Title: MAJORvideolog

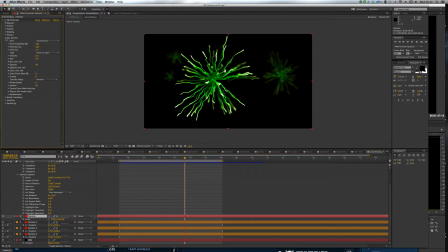(16:23)
So once you open that up, that gives you all kinds of options on how you want a secondary set of particles to be produced. So, for example, if we go before our work area starts, I'll do my best to kind of explain this without dragging on too much.
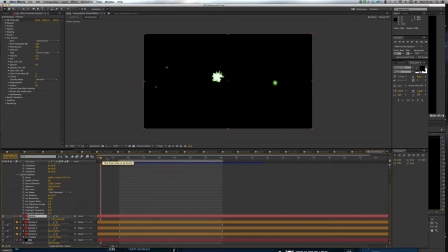(16:40)
But before our work area even starts, you can see there's a brief burst of particles that come out, and the effect grows. And then after a second or so, it just stops and just keeps its size. And I only start my work area after that point, once it's already grown, and it leaves behind these lovely green trails here.
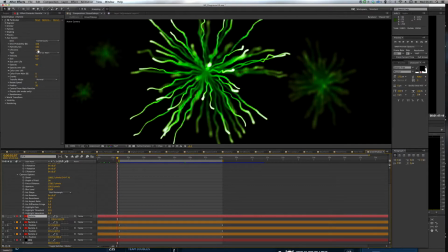(16:59)
And you set the life of the auxiliary particles so that they don't fade away after they've grown. They stay in this nice kind of spore configuration. And there's all kinds of things you can change. This one's quite important, this color over life,
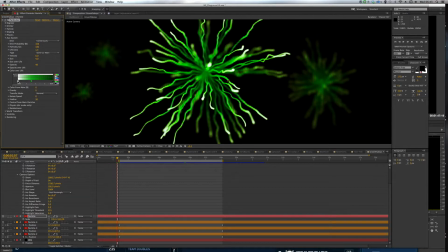(17:18)
because that is the effect that's actually giving you the color of your spore here. So as you can see, I've got the tips as white, and then it fades through the greens down to a kind of much darker green.
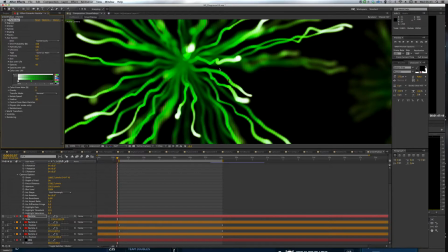(17:30)
And again, obviously the reason I've gone for that particular choice is to keep the theme of Monster Energy.
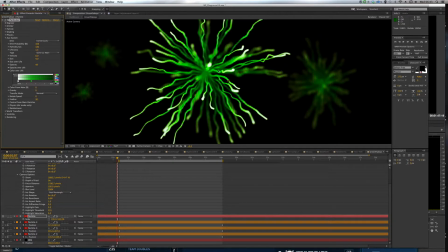(17:36)
And there's nothing scientific about this, but again, it's just reinforcing the green throughout, and getting the idea that you're looking inside the can
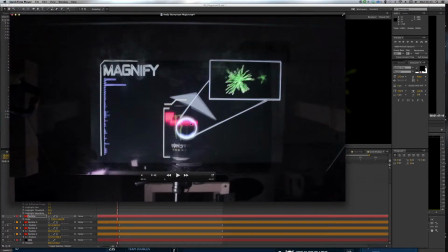(17:45)
and seeing what's going on inside with this little kind of mechanism I've designed here.
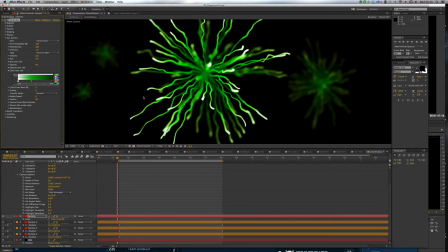(17:51)
So to move on from that, another thing what I've done here is I've just duplicated the layers and then just set them back
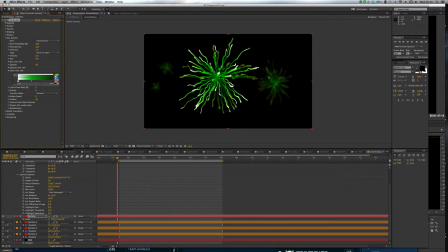(18:00)
in Z space so that I can push them back further away from my camera layer. And then all that's doing again is just giving it a little bit more pizzazz, because as the shot goes through,
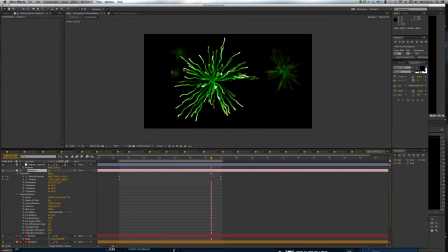(18:11)
you'll notice the layers in the background actually move relative to how the layer in the foreground is spinning. So again, it's just trying to keep that 3D look throughout, and actually give the thing a bit of depth.
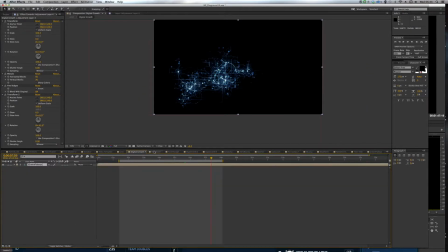(18:28)
Okay, so we've covered off that one. I've talked about that. Talked about that one.
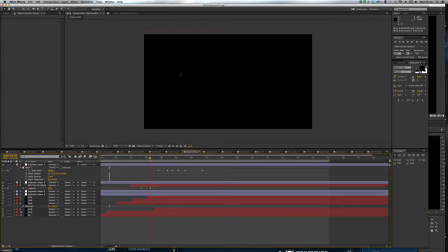(18:35)
This is just an example of how I was saying earlier. Once you've set up your effect, you can do whatever combination of it you want.
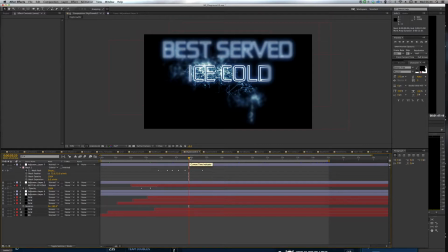(18:43)
So this is just another one, best served ice cold. Oh yeah, this is a whole new effect in itself, really.
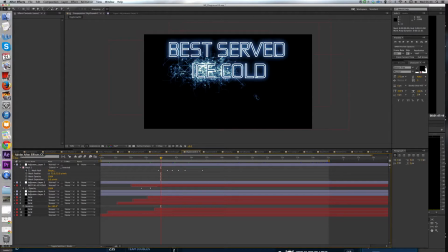(18:48)
And this is quite a subtle one. I'm not sure how much of it everybody got, but if I go into my Premiere here, we'll try and find the effect.
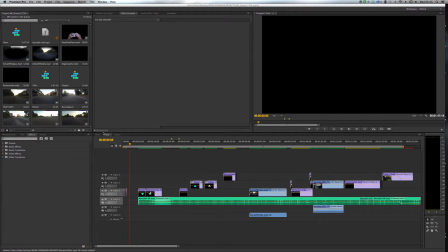(18:56)
For the an important thing to mention is for my video syncing, obviously I need 2 video tracks. So in my Premiere, where I've got all my footage, I've got everything I used, but then also I've got 2 sequences.
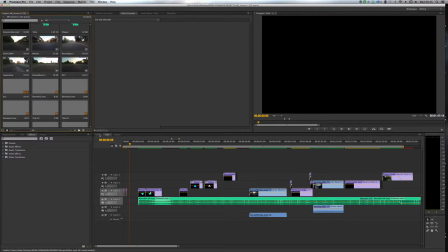(19:09)
So I've got one called Telly, which is for the television at the rear, and one called Glass, which is what's going to be projected up onto the glass and the in the foreground.
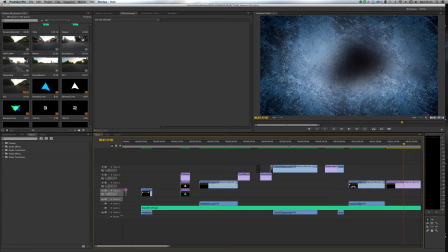(19:18)
So here, and I can't show you how I made it because it's in another After Effects project, and if I open that up now, it's just going to crash everything and slow us down.
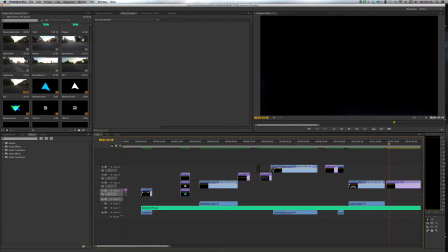(19:28)
But basically what it consists of is a solid with a track mat underneath it to give the ice a bit of texture, and then all I did was I just animated a mask with quite a large expansion on it,
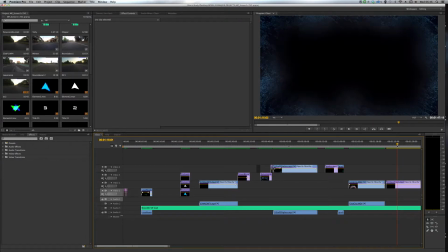(19:40)
so that as it comes through, you can see that the ice starts at the corner of the screens and then frosts towards the middle.
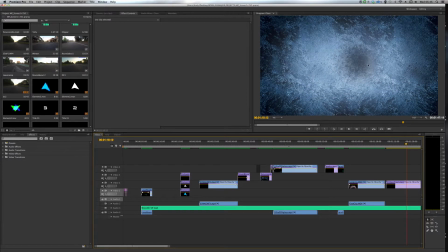(19:49)
And on my glass layer, I've just got this texture, but of course because of the nature of the project, it's translucent, so it looks like an actual frost you can see through, even though as you can see, the effect on here is quite opaque. I haven't lowered the opacity or anything like that.
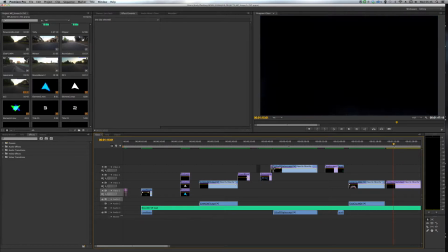(20:04)
But on the television, if we go to the exact same point, 1 minute, it's going to be 1 minute 15, or 1 minute 20 is a better example.
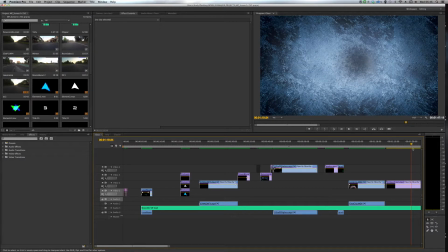(20:12)
But this is how I had to do all of the editing as well, was to just set everything so it was the exact same time,
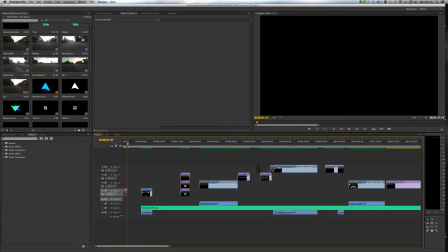(20:19)
3, 2, 1 at the start, and then obviously everything on the glass is back to front, which I'll talk about more later.
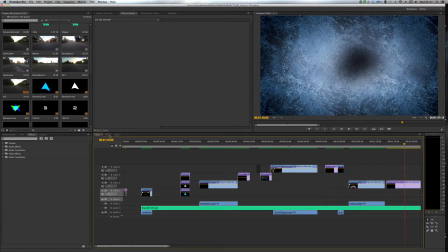(20:26)
But just to stay on this frost effect for now, on the television, what we've got at 1 minute 20, as I just said,
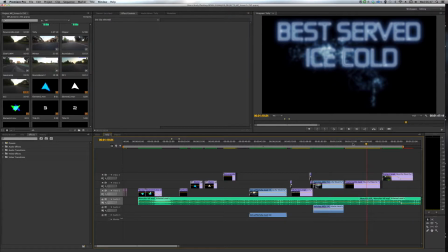(20:35)
is best served ice cold. But you can see as the frost moves across on the front layer, I've introduced a blur effect on the rear layer. The idea being that as the frost is moving across, it's kind of impairing your vision and skewing what's behind it.
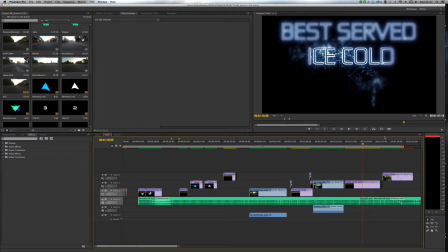(20:54)
And this is an effect that I was quite pleased with, actually. This is one of the points where I could improve the project, was if you used software instead of manual techniques to really perfectly sync up the layers. It would do a better job of blurring as the frost comes across. But it worked quite well in the crit.
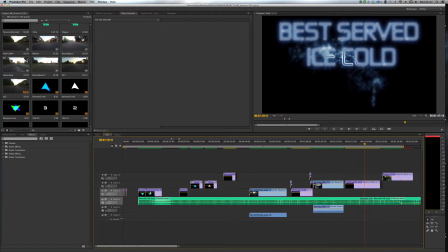(21:12)
As the frost appears on the screen, the background blurs out. And then another little quite subtle thing I did that I'm not sure how easy it is to notice the first time viewing, but I've also chopped the sound and added an audio effect, which is I believe it's a low pass filter.
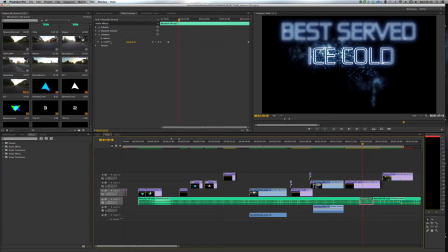(21:31)
I'm not the best on audio effects, but I believe it's a low pass filter, so that when the ice comes across the screen, the music also muffles as well. It has a much much more muted, kind of bassier sound,
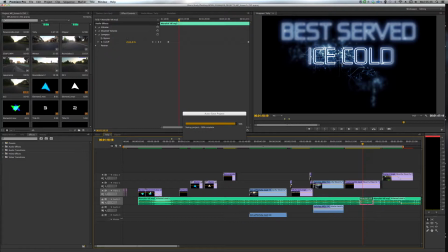(21:46)
as if to suggest that this ice is grown across the front, and not only is it impairing your vision as well, frost coming over, but really try and integrate it the whole way across to try and be immersive. And of course, best served ice cold fits with the drink being chilly, and the frost obviously goes over the front of the drink as well, so that's something I was quite happy with.
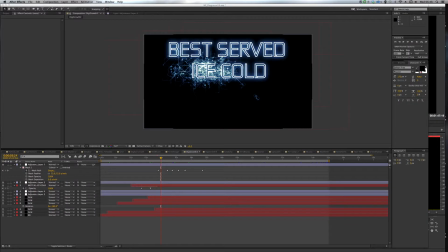(22:06)
If we just dip back into After Effects here and move on. Now I believe, yep, that's just another one.
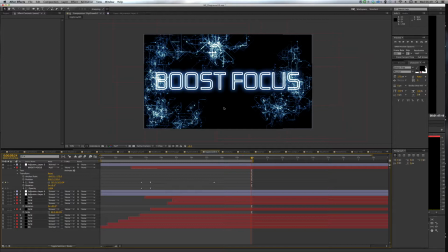(22:15)
And I had to be careful here as well when designing this, that the text was high up enough so that you could see it. If it was going to be behind the can, I had to make sure the text was high up so that the can didn't obscure it.
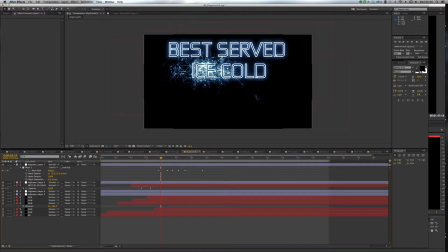(22:29)
So as you can see, this one here, the text is based in the top half.
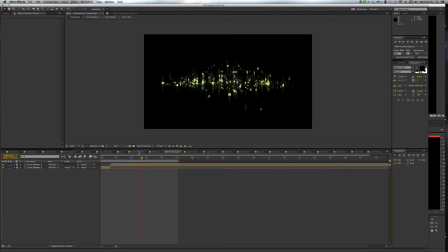(22:33)
I believe there's another one as well where the text is based really high up so you can see it.
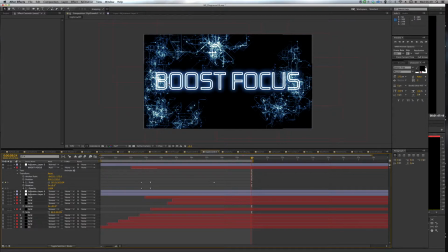(22:39)
And this one, the text is in the middle. But there is a reason for that, why I wasn't worried about the can obscuring it, and that's because I just made it into another effect in itself.
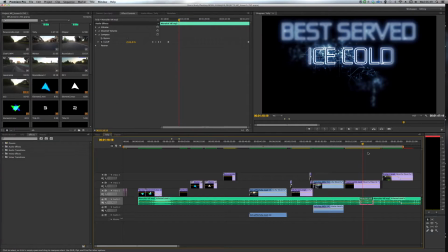(22:47)
So if we get to,
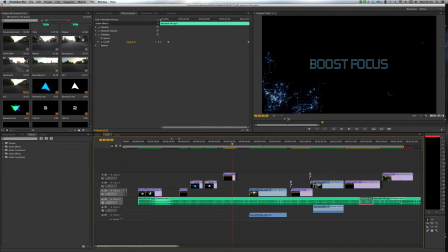(22:51)
I believe, this part here, boost focus, you can see all the digital growth animating and coming through in the back. But then what I've done is
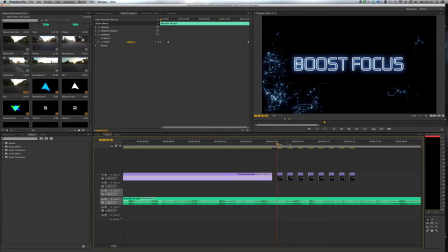(23:01)
synced up the video tracks perfectly to the frame, and you can see it just goes a frame on, a frame off, frame on, frame off, and animates through like that. And then if we go to our glass and we go to exactly 37 seconds,
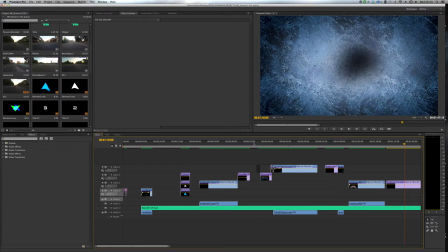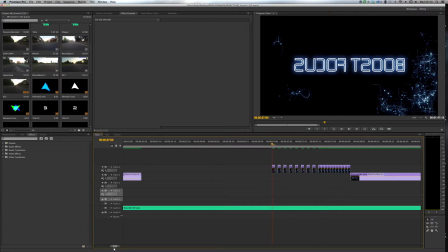(23:21)
37, you'll see it does the alternate. It does frame on, frame off, frame on, frame off. The final effect of which in the actual video, which I try to visualize all of these things as I'm making it.
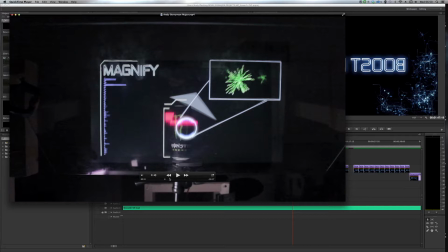(23:36)
Obviously there's a certain amount of trial and error involved, but I did try to think about it,
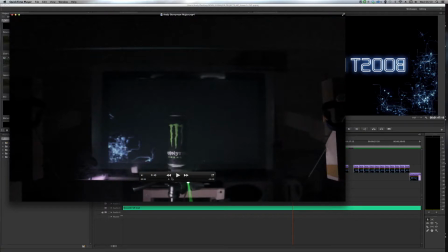(23:41)
is that it goes from being behind the video, let's see if we can play, I think my computer's straining a bit,
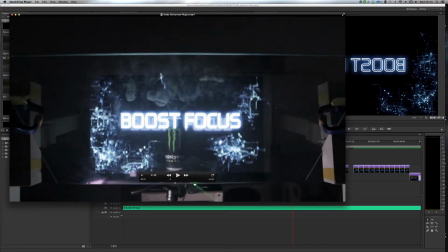(23:48)
to being in front of the can. And as I was trying to say at the start, I think it's really important to keep in mind the possibilities of this technology and how you can actually make it obvious that or not even make it obvious. I mean, what I'm really saying is how to best utilize the technology.
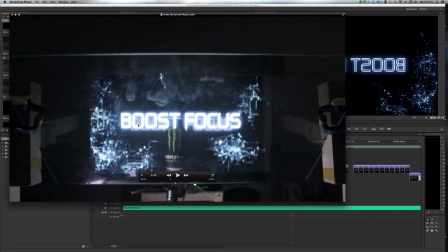(24:07)
So I was really pleased with the idea of text coming from behind and then this flicker glitch to where it ends up in front.
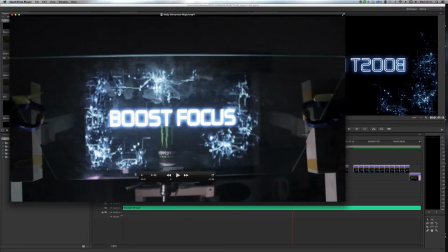(24:14)
I think really has a nice impact and shows why the technology is important and how it's best used.
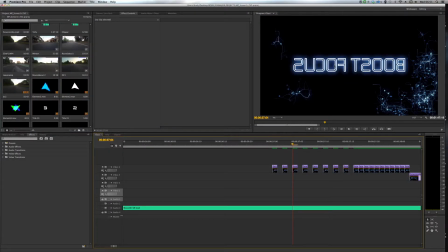(24:22)
So that's an effect that I was really pleased with. And now is also a good time to touch on. You can see obviously this is backwards here. It says sufuk to sub instead of boost focus, because obviously everything is back to front.